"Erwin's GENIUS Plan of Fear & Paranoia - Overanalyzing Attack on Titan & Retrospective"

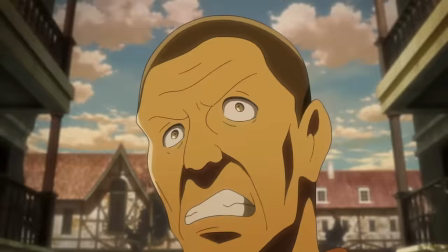The opening sequence of episode 42 is another case of what is effectively recap working to reframe how we view all the events thus far.
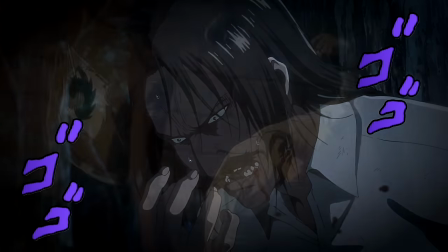With this episode being the big climax of the Royal Government arc, we flip through all the main players, with that intense pulsing beat accompanying all of it.
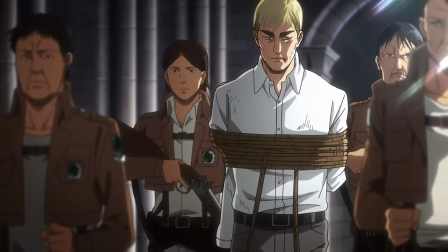We see the Fleagle switch through, we see Budget Rogers interrogation, we see Erwin being let into the light with deep, massive, creaky doors revealing the false king.
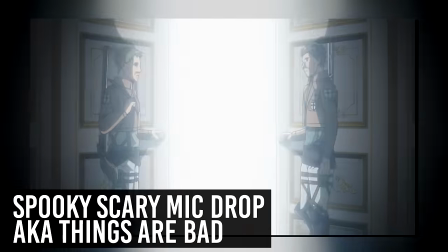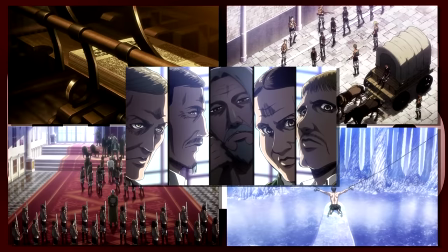All of it just frames this episode as if time was running out. All sides are quickly mustering their forces and just trying to amass as much dirt on each other as they can.
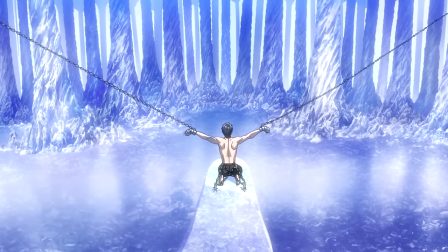It is a race against time on absolutely all fronts. Eren is still going to be eaten, Historia is a huge question mark, and above all,
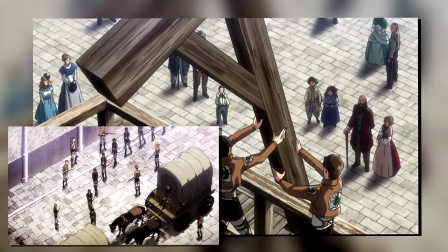we have Erwin who at this very moment is about to be executed and the scouts as a whole are to be dissolved.
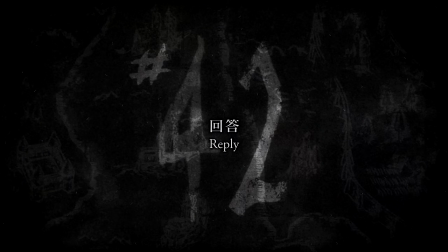Which very nicely leads us into this episode's title, Reply.
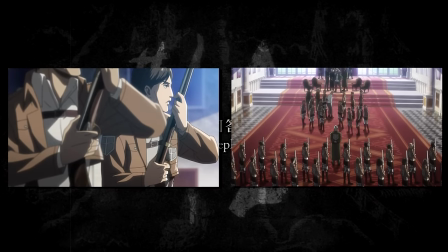I think this one refers to Erwin's, the scouts' and generally the entire military's response to the coup.
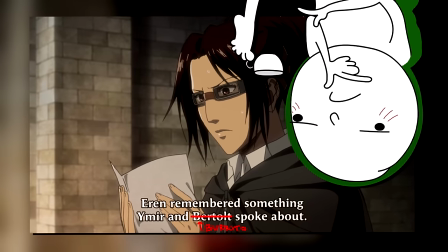The thing with Season 3 is that while we might have been scheming the entire way through, thus far, the scouts have kinda been non-stop farming else.
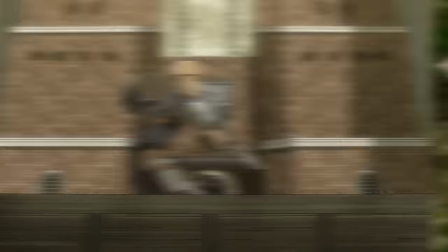We lost Eren and Astoria, the scouts are now public enemy number one,
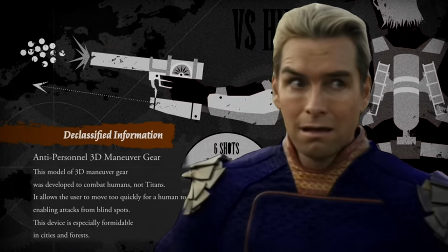they've been framed for murders, top-secret weapons are still being covered up, Erwin is on the brink of being killed, and generally,
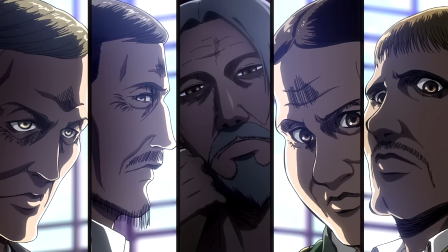things are really, really bad. So, this right here is effectively their one final chance to do anything, so we finally punch back with our own reply.
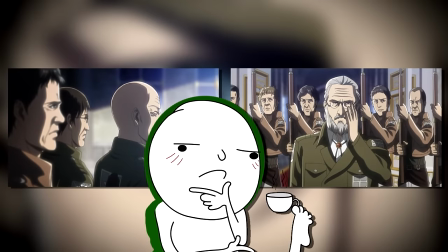Alternatively, you could also take it to be Pyxis's and or Zachary's reply.
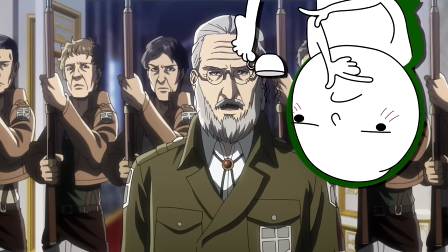Both were initially kind of apprehensive about this coup, so their replies to the situation are crucial in actually pulling this whole thing off.
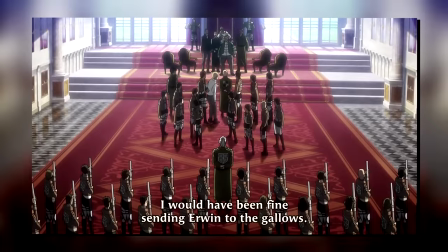We'll get to this a whole lot more in the episode itself, so hold that thought for now.
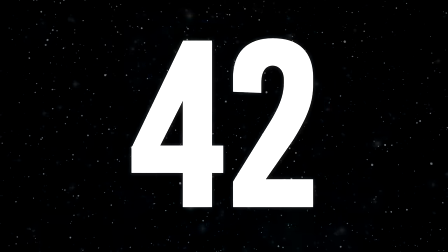And also, and yes, this is absolutely a coincidence, the number 42 is of course also the universal answer to the question of everything.
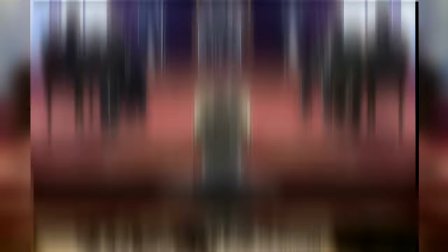So with the events of this episode and the truth about the corruption, the secrets of the council, and everything else coming out,
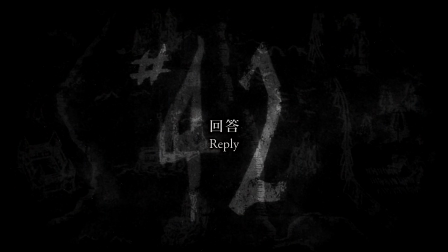it also kinda sorta works out with this being episode number 42. Okay, no, that is just ridiculous, let's just forget I said that.
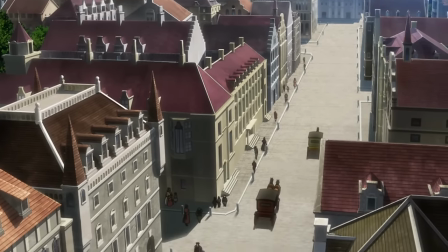Moving into the episode itself, we open with a couple of dudes basically just setting the scene for everything to follow.
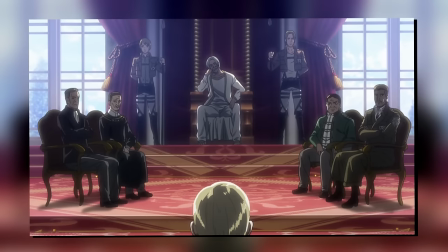They note how the entire military is gathering up for Erwin's judgments,
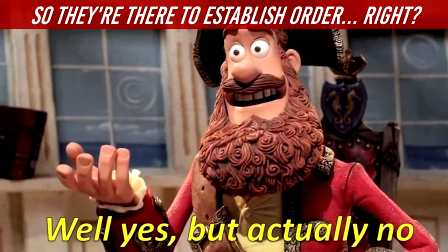something we of course now know to have been a bit of a double-edged sword, as, you know, they are kind of used in the coup d'etat.
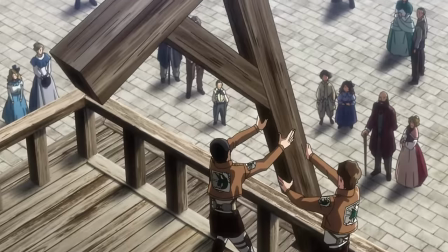Though in terms of setting up this episode, I think it just leans into that angle of us racing against time,
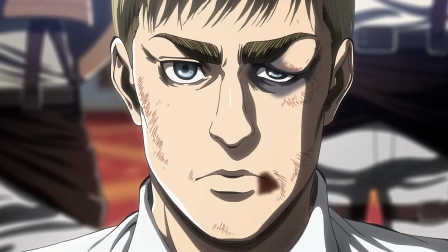and Erwin being set up as this grand figurehead that the government wishes to tear down and break the scouts as a whole.
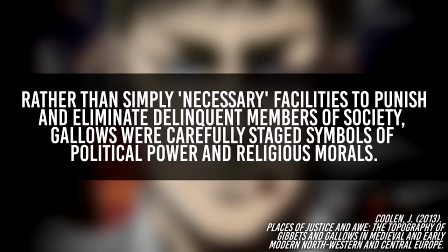Historically, gallows weren't just a form of capital punishment, but rather a stage symbol of political power and religious morals.
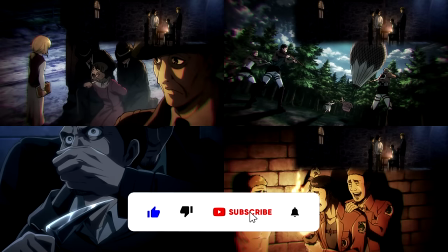Unlike everyone else they've silenced before, they wanted to make Erwin's death a spectacle so that everyone else falls in line.
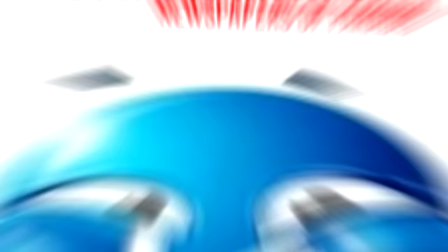Just like we've been talking about for quite a few hours now, basically all of this arc revolves around spinning these narratives.
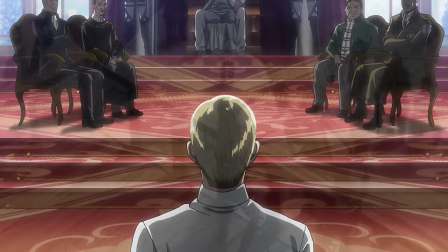So with Erwin now being made out to be the quote-unquote big bad, his hanging would just be the ultimate signal to anyone wanting to oppose them.
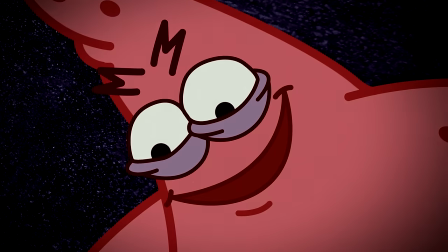On top of that, don't forget that even this is merely a contingency plan. again.
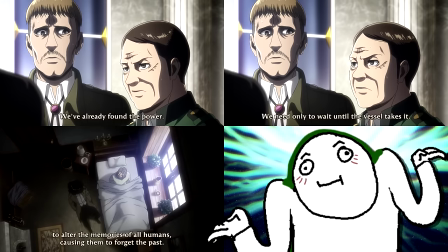They already have Eren and Astoria. Theoretically, it's only a matter of time before they can just kinda control the citizens of the walls outright with the Founding Titan.
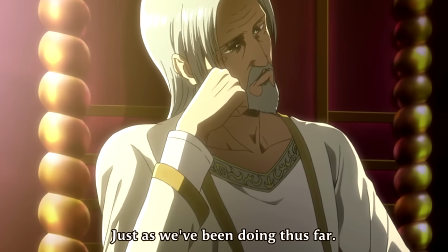I think it's again just a case of showing us why the truth has managed to stay hidden for so long. Even with the Founding Titan basically in their back pocket at this point,
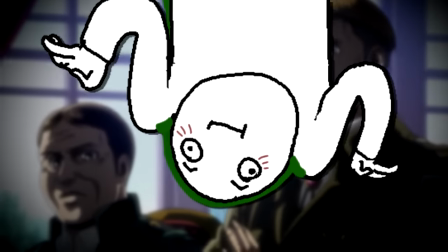they still go through this entire scheme, and yeah, they will still fail, but it's certainly not like they get reckless.
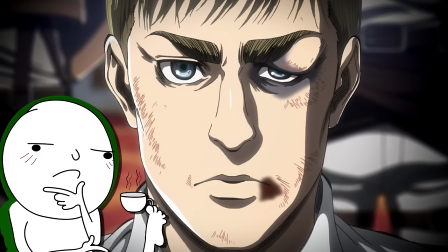On the flip side though, there's of course also the argument to be made that panging Erwin would merely turn him into a martyr and just bolster their resistance further.
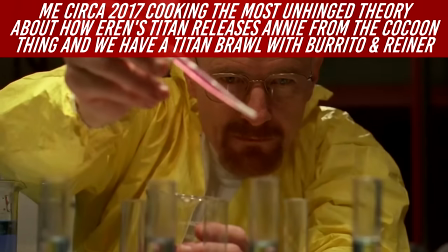Something I myself thought while watching the series for the first time, by the way, considering that Erwin named a successor already.
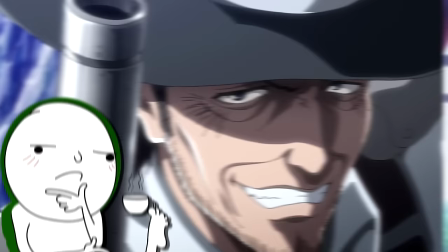But considering that they still believe that they have a grasp on the military, I think them not really worrying about that kinda does make sense.
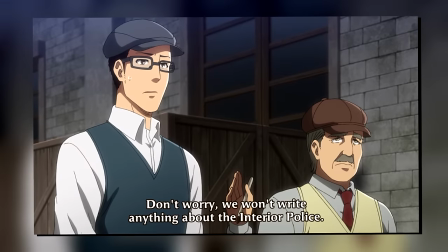As far as they're concerned, they control the information, therefore they control the narrative.
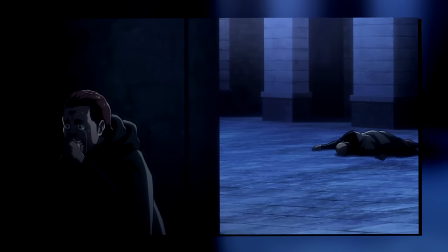And on top of that, they also control the military, which can just clean up any stains, if you will.